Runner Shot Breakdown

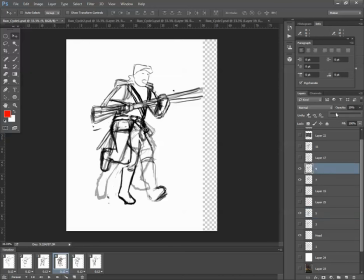[8:06]
You can see how I've had to copy and paste lots of things, and I can take that and drop the opacity right down, and it'll still remember that the opacity was 100 on frame 5,
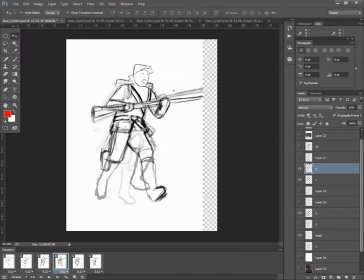[8:19]
and then it dropped down to 13 on frame 4. So it will remember opacity and position, and that's really handy, this animation, for this particular animation system. So I've got my frames there where he's moving from left to right.
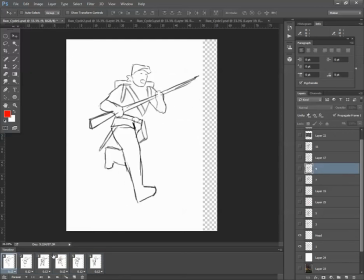[8:35]
There's a few things that I referenced. There's a slow motion sprinter. There was some footage from a newsreel footage of bayonet practice in the First World War, and also Muybridge, and also
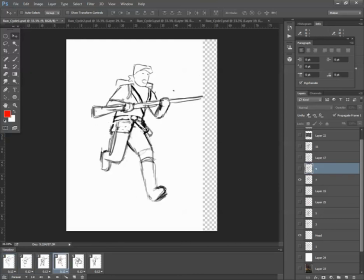[8:53]
the book, which was the toolkit book, which was really handy for all the different keyframes. So I've got these all hashed out here. So I got into
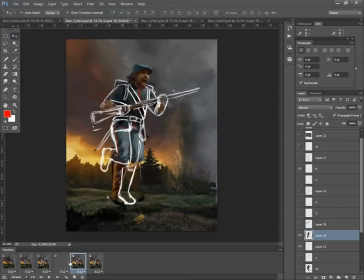[9:09]
so I've taken this footage, or these frames that I've put together, turn them white and put them over the main character or the main character painting, and I've started to hash in some of the frames here.
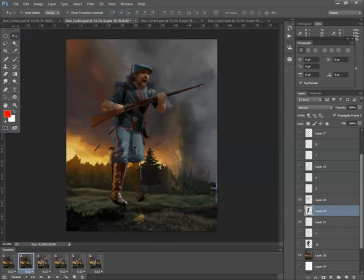[9:27]
So you can see with this one, I've bent his leg round, really roughly painted that in, trying to use the same kind of lighting and stuff, and copied and pasted stuff like the foot here. I moved and copied and pasted into this section here, and I'm also wanting to try and get some general movement into the bag and stuff,
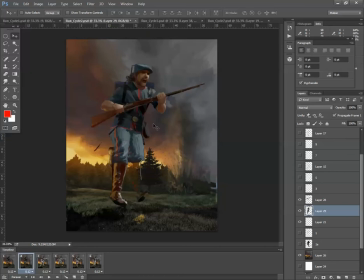[9:45]
so I just chopped out the bag and just moved it up, and all of these parts are pretty easy to copy and move around, and quite convenient. Then I've done that for the remaining frames,
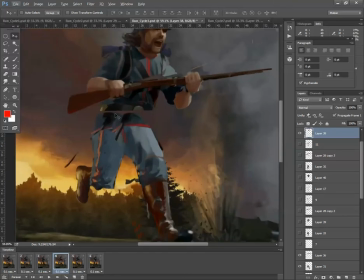[9:58]
just hash them in, and you can see with rough colour, you can see where I've copied and pasted parts in, and there's bits and pieces chopped around all over the place. I've also taken parts that are
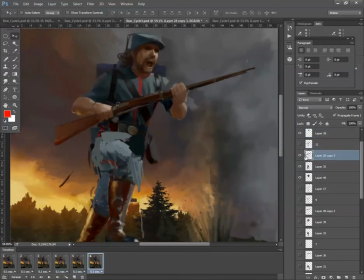[10:11]
particularly awkward, like the gun here, and I've copied that onto its own layer. And it means that it's easier to move around. The hands and the gun are much easier to move around. I've accidentally painted something there, and I can move that around on its own,
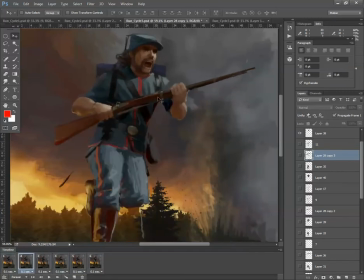[10:28]
because if this isn't on a separate layer and I need to move it and adjust it later on, and it's part of this body, it means every time I move it I'm going to have to cut it out and paint what's underneath, which is going to be a real pain.
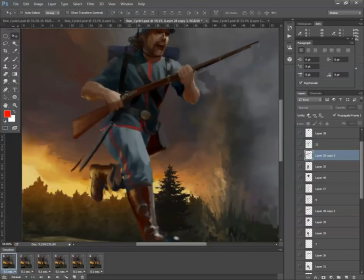[10:41]
And I decided to do the same for this kind of bayonet scabbard here, and also for the bag. So split those later on. I split those off into separate layers, and you can see this in this run cycle here.
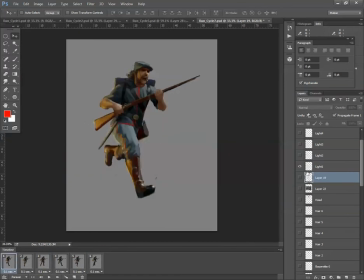[10:54]
Still sort of pretty rough, but I'll just turn this light off here. So for this one, what I've done is I'm just going to turn these lights off.
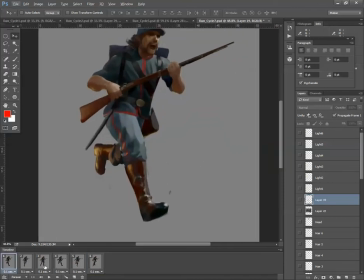[11:10]
For this one, I've gone into more detail, and I've taken each of the frames that are roughed in and I've painted them up a little bit further.
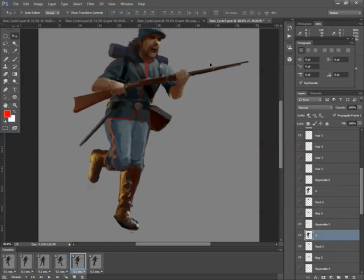[11:19]
I've merged all. I was happy with the placement of the gun, so I merged that into one layer. But for the bag particularly, I've kept that on a separate layer so I can move it around and I can change it. And it's on a separate layer, and it's per frame as well.
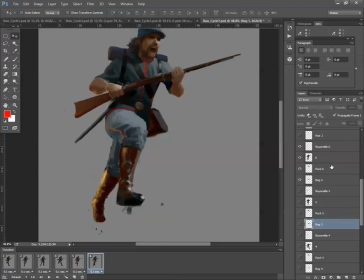[11:36]
So I've got a bag 5 here, and then for this one I've got bag 6,
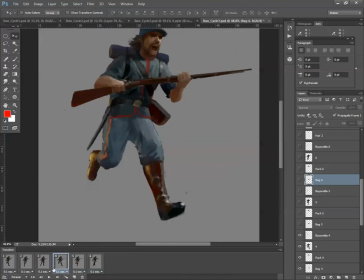[11:42]
and because they're all slightly different, and just enables me to make a few changes so that when he's running, that bag bounces up and down and backwards and forwards. The same thing goes for the pack on his back as well.
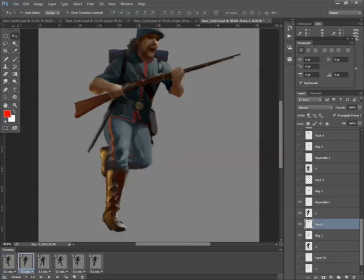[11:58]
Layer 1, everything was merged together, but the pack on his back here is a separate layer, and I've moved that so that hopefully when he runs up and down it kind of jostles and bounces around there. And also I've done the same for the bayonet as well.